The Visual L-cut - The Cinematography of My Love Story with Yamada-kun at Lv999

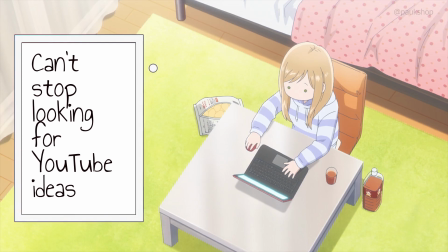24s
Hey, sorry to interrupt. As I watch more and more anime, I've started to notice when a show does something a little bit different.
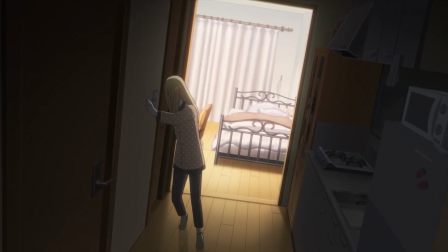32s
That's why I've been so into cinematography these last few years.
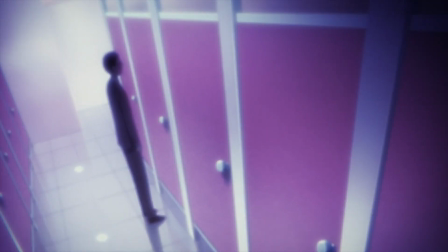37s
It really sticks out when a show emphasizes certain colors, introduces unexpected symbols, and uses strange transitions.
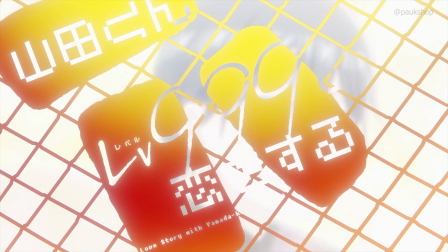46s
And that's why I had to figure out why my love story with Yamada-kun at level 999 keeps doing this transition between scenes.
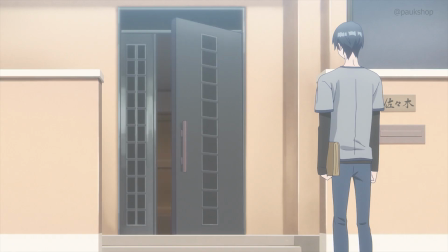56s
Here is a bit of play-by-play.
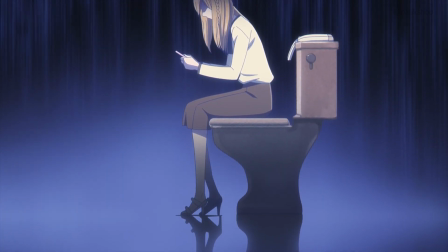58s
A scene of Akane sitting in a bathroom stall transitions to one of Yamada visiting the home of Runa.
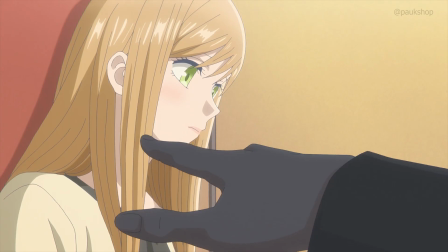66s
But before we cut away from Akane, Yamada's hand enters into the foreground first,
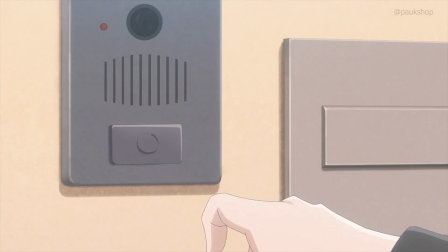71s
floating over Akane's scene before the new background fades in. If you've seen my video on Freeren's editing, you'd recognize this structure.
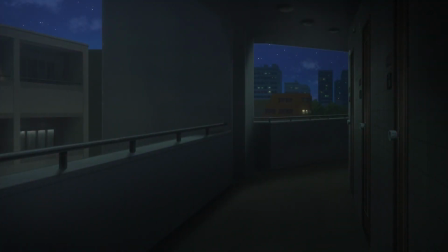80s
When a show visually cuts to a second shot but keeps the audio from the first shot going, it is called a L-cut,
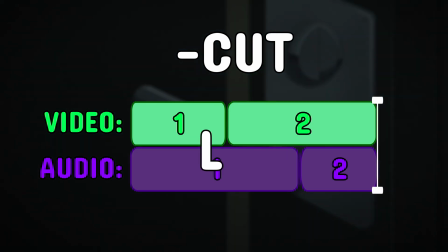89s
referencing how the video and audio tracks look in the editing timeline.
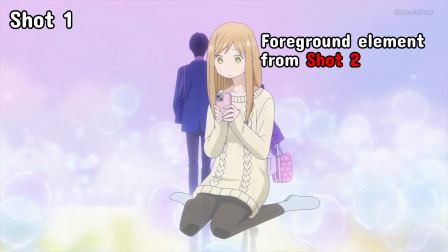93s
This is a sort of visual equivalent where an element of the second shot appears while the visuals of the first one are still on screen.
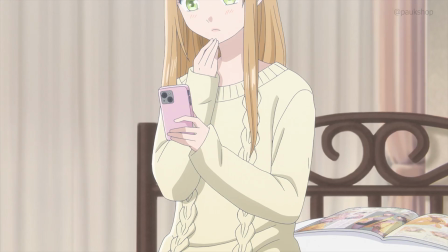102s
It doesn't quite look like an L in the timeline, but let's call it a visual L-cut.
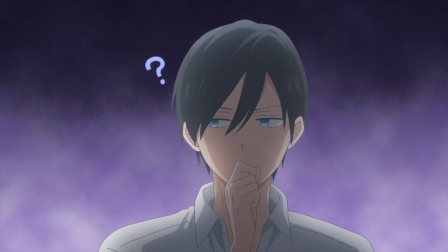108s
So what does this visual L-cut do? Initially, I wasn't really sure myself.
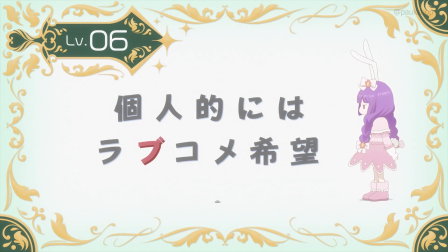113s
I even thought this was just a quirk dedicated solely to ringing doorbells.
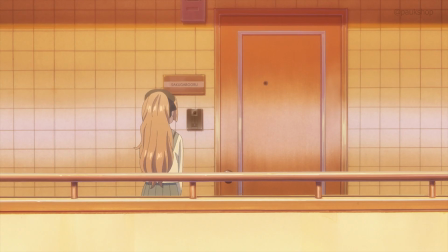119s
But I started to reconsider after reading an excerpt from the 2023 Sakugaburu Animation Awards.
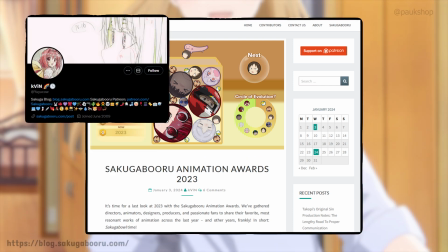126s
Kevin, the main writer for the Sakugaburu blog,
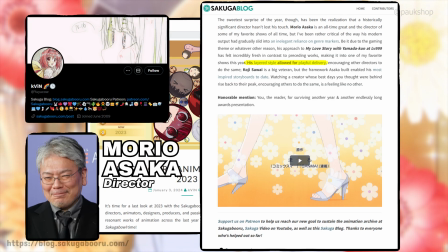129s
highlighted Yamada and director Morio Asaka for the layered style that kept the adaptation fun with minimal resources.
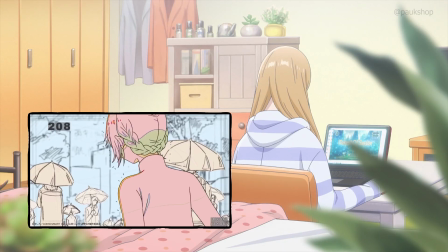137s
Layering means separating out the visual elements of the composition into discrete planes.
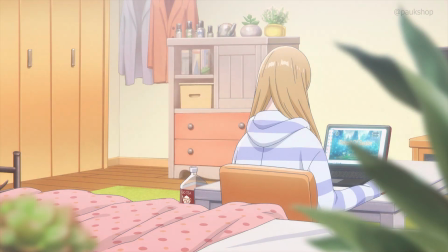143s
Think foreground versus midground versus backgrounds. This isn't uncommon in most anime.
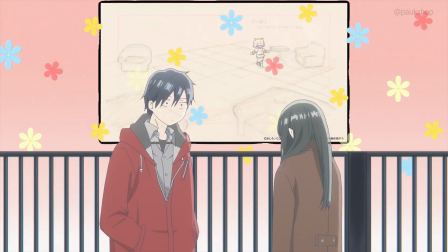150s
Backgrounds and characters, for instance, are often on separate layers.
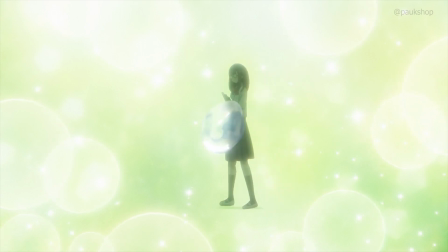154s
But it's how Yamada manipulates those layers that distinguishes it from your ordinary anime adaptation.
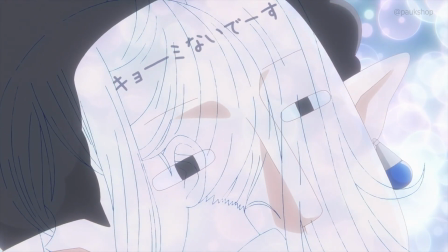160s
In Yamada, you'll see characters fade away until only their line art remains, as memories play in the background to visualize a character reminiscing.
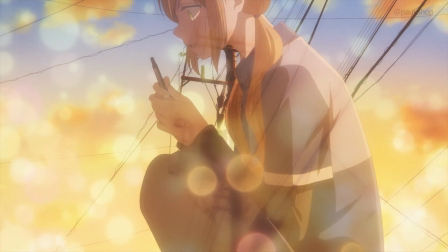170s
You'll see characters at 50% opacity sliding across backgrounds when they vocalize their insecurities.
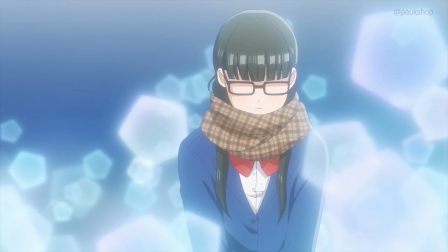177s
You'll see a plethora of shapes and bokeh circles enveloping characters during those classic shoujo moments.
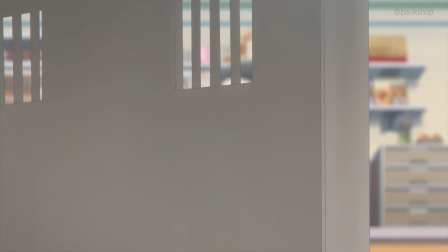185s
Morio deploys a wide arsenal of layer tricks, including the visual L-cut, to liven dialogue and compact information.
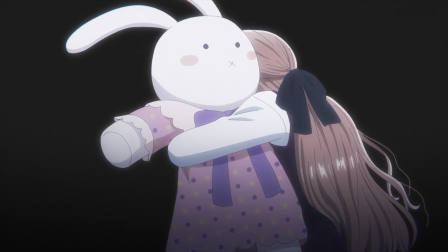193s
So coming back to the visual L-cut, I feel that the comparison to the original audio-visual namesake is apt.
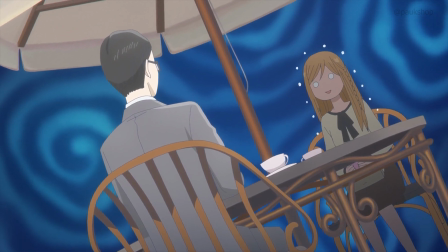200s
In the first clip, Akane is cornered by a stranger who follows her into the woman's restroom,
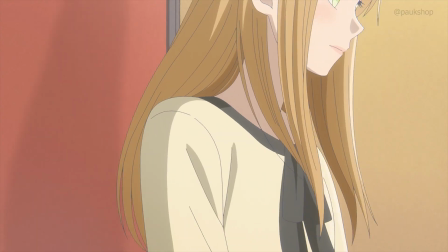207s
leaving her both socially and physically trapped. While we could just use a simple cut to see what Yamada is up to,
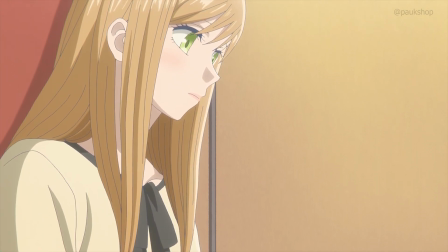215s
the visual L-cut adds some extra tension by lingering on Akane's silence.
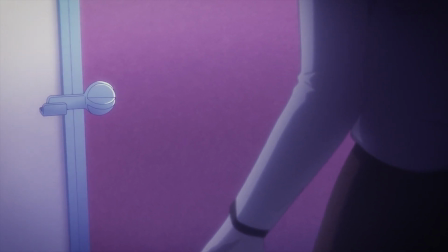220s
But we're not just fixating on Akane's predicament, we are interrupting this moment of anxiety for the viewer.
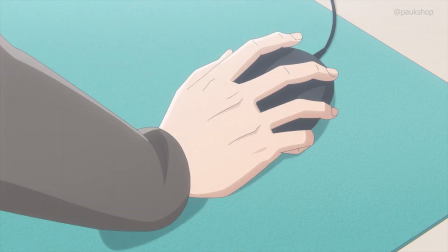227s
As a result, the unease of what happens next carries forward into Yamada's scene,
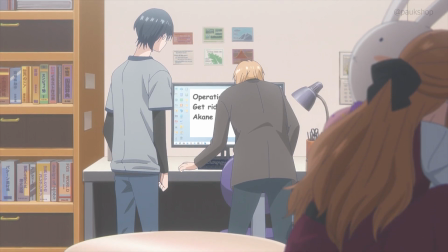233s
where we and Yamada learn that this encounter was masterminded by a jealous Runa, the girl Yamada is currently visiting.
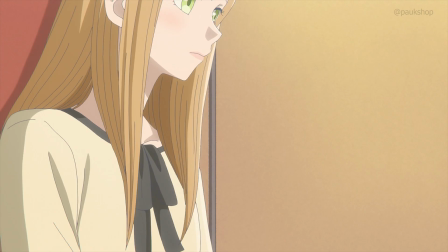241s
A cut can get you from one cast and location to the next, but the visual L-cut really threads directly back to Akane's distress,
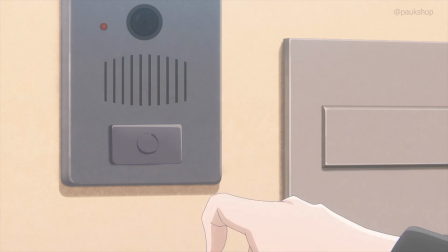250s
transferring her tension and context into the subsequent scene.
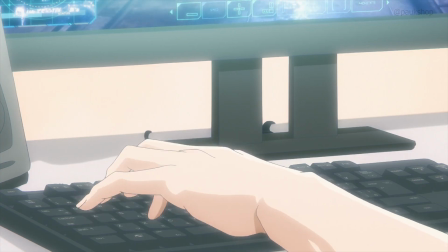254s
However, it's not just the efficiency of the transition that I admire, but the intimacy it emphasizes.
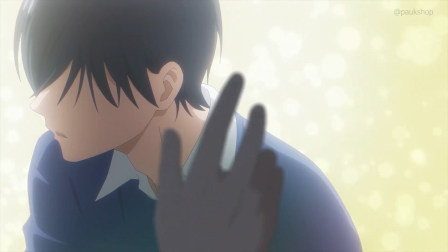261s
In episode 7, Yamada gazing at Akane's sleeping face is interrupted by a hand ringing the doorbell of Akane's apartment.
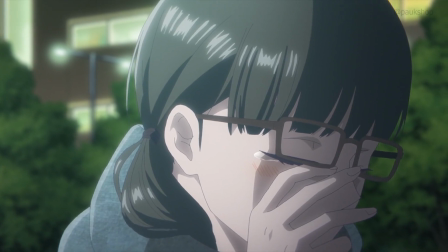270s
In episode 10, Yamada's classmate retells the story of when she fell in love with Yamada,
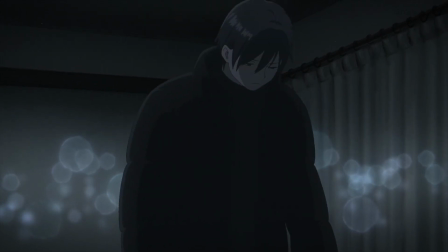276s
only for a bag to fall into the screen and transition to Yamada caring for Akane instead.
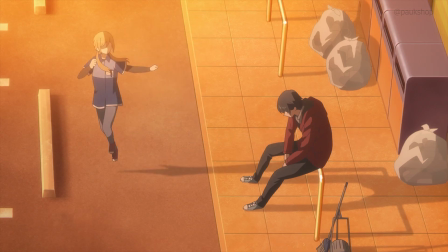281s
And in episode 12, Yamada begins a negative spiral over his personality flaws until
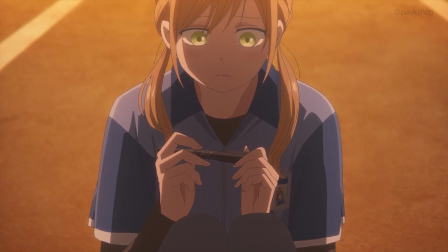288s
the act of capping a marker interrupts his rambling and shifts the focus to Akane's attempt to cheer him up.
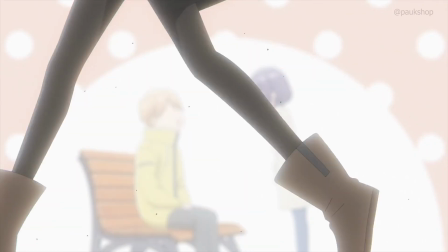294s
Each time, a foreground element wedges itself between us and the characters,
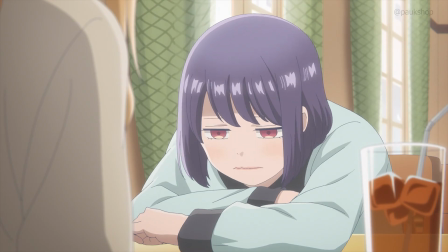299s
building distance between the viewer and that first initial scene.
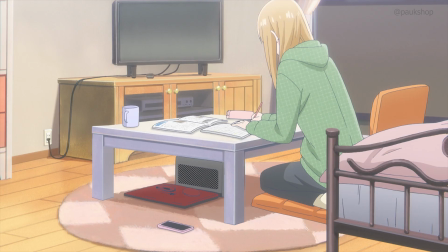305s
Paradoxically, it's this separation, this attention to a layer that is clearly not a part of the composition,
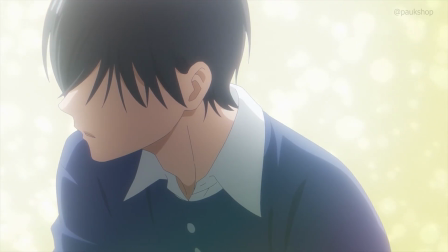312s
that somehow makes the moment feel more intimate. The extra degree of separation turns the spectacle into a more voyeuristic affair,
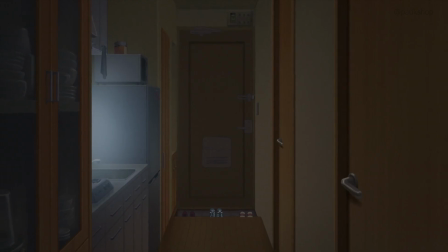320s
And it's the awareness of intruding upon these private moments that actually furthers your investment into the story.
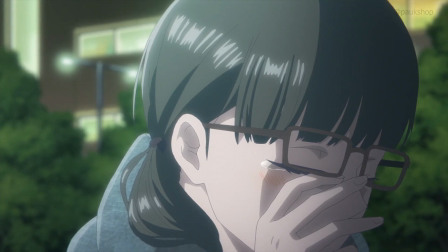328s
Whether it's the softness Yamada holds, the vulnerability his friend exhibits, or the insecurities Yamada voices,
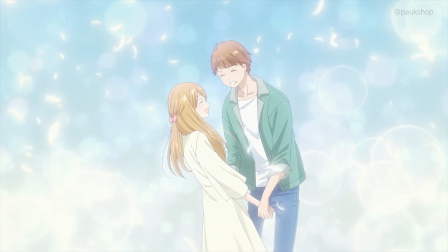335s
the show draws the viewers in with this poignant emotions, only to throw something in front of those feelings to push you out.
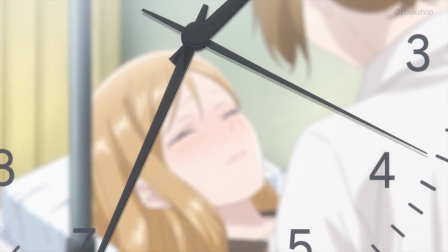343s
The visual L-cut has this interesting effect where pulling you out of your immersion with this foreground element
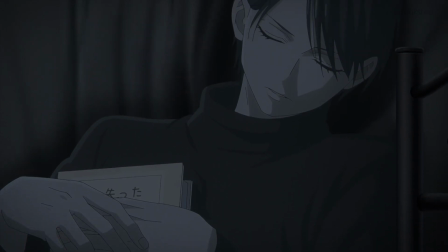349s
actually raises your appreciation for the moment.
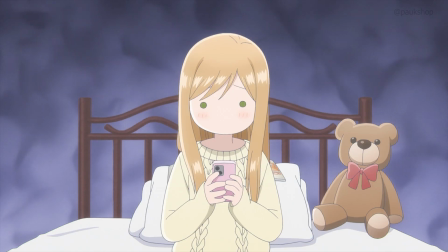353s
We often bemoan anime that lazily adapt run-of-the-mill manga with little upgrades beyond the introduction of music and voice acting.
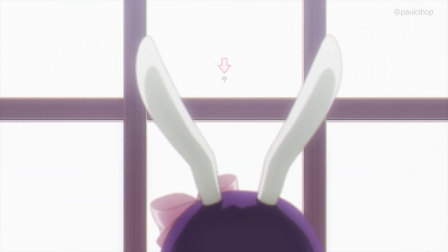362s
But my love story with Yamada-kun at level 999 shows how the small things can really add up.
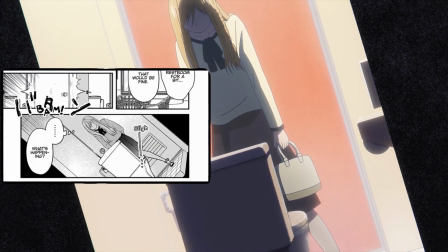369s
And while the anime does borrow some iconography from the manga, many of these intricate details are anime original.
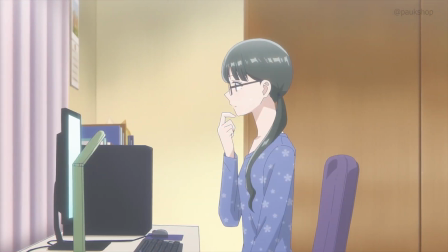378s
Cinematography is all about assisting in how a narrative resonates with the viewer sight-wise.
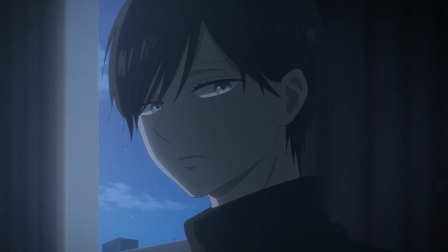383s
Whether it's the visual L-cut or some other layer manipulation using outlines and transparencies,
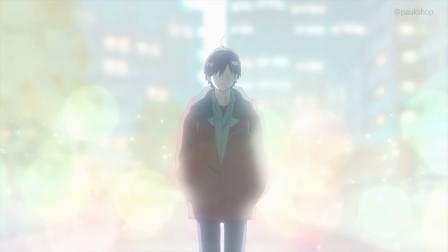390s
Yamada finds a way to elevate the emotional story beats even in the cuts between scenes.
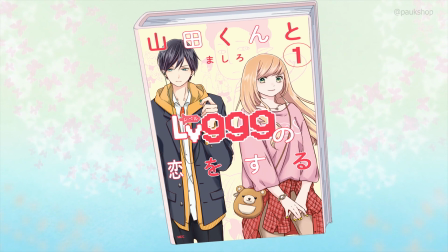396s
Morio Asaka and Madhouse absolutely succeed in bringing to life this beloved manga while adding their own economical furnishings.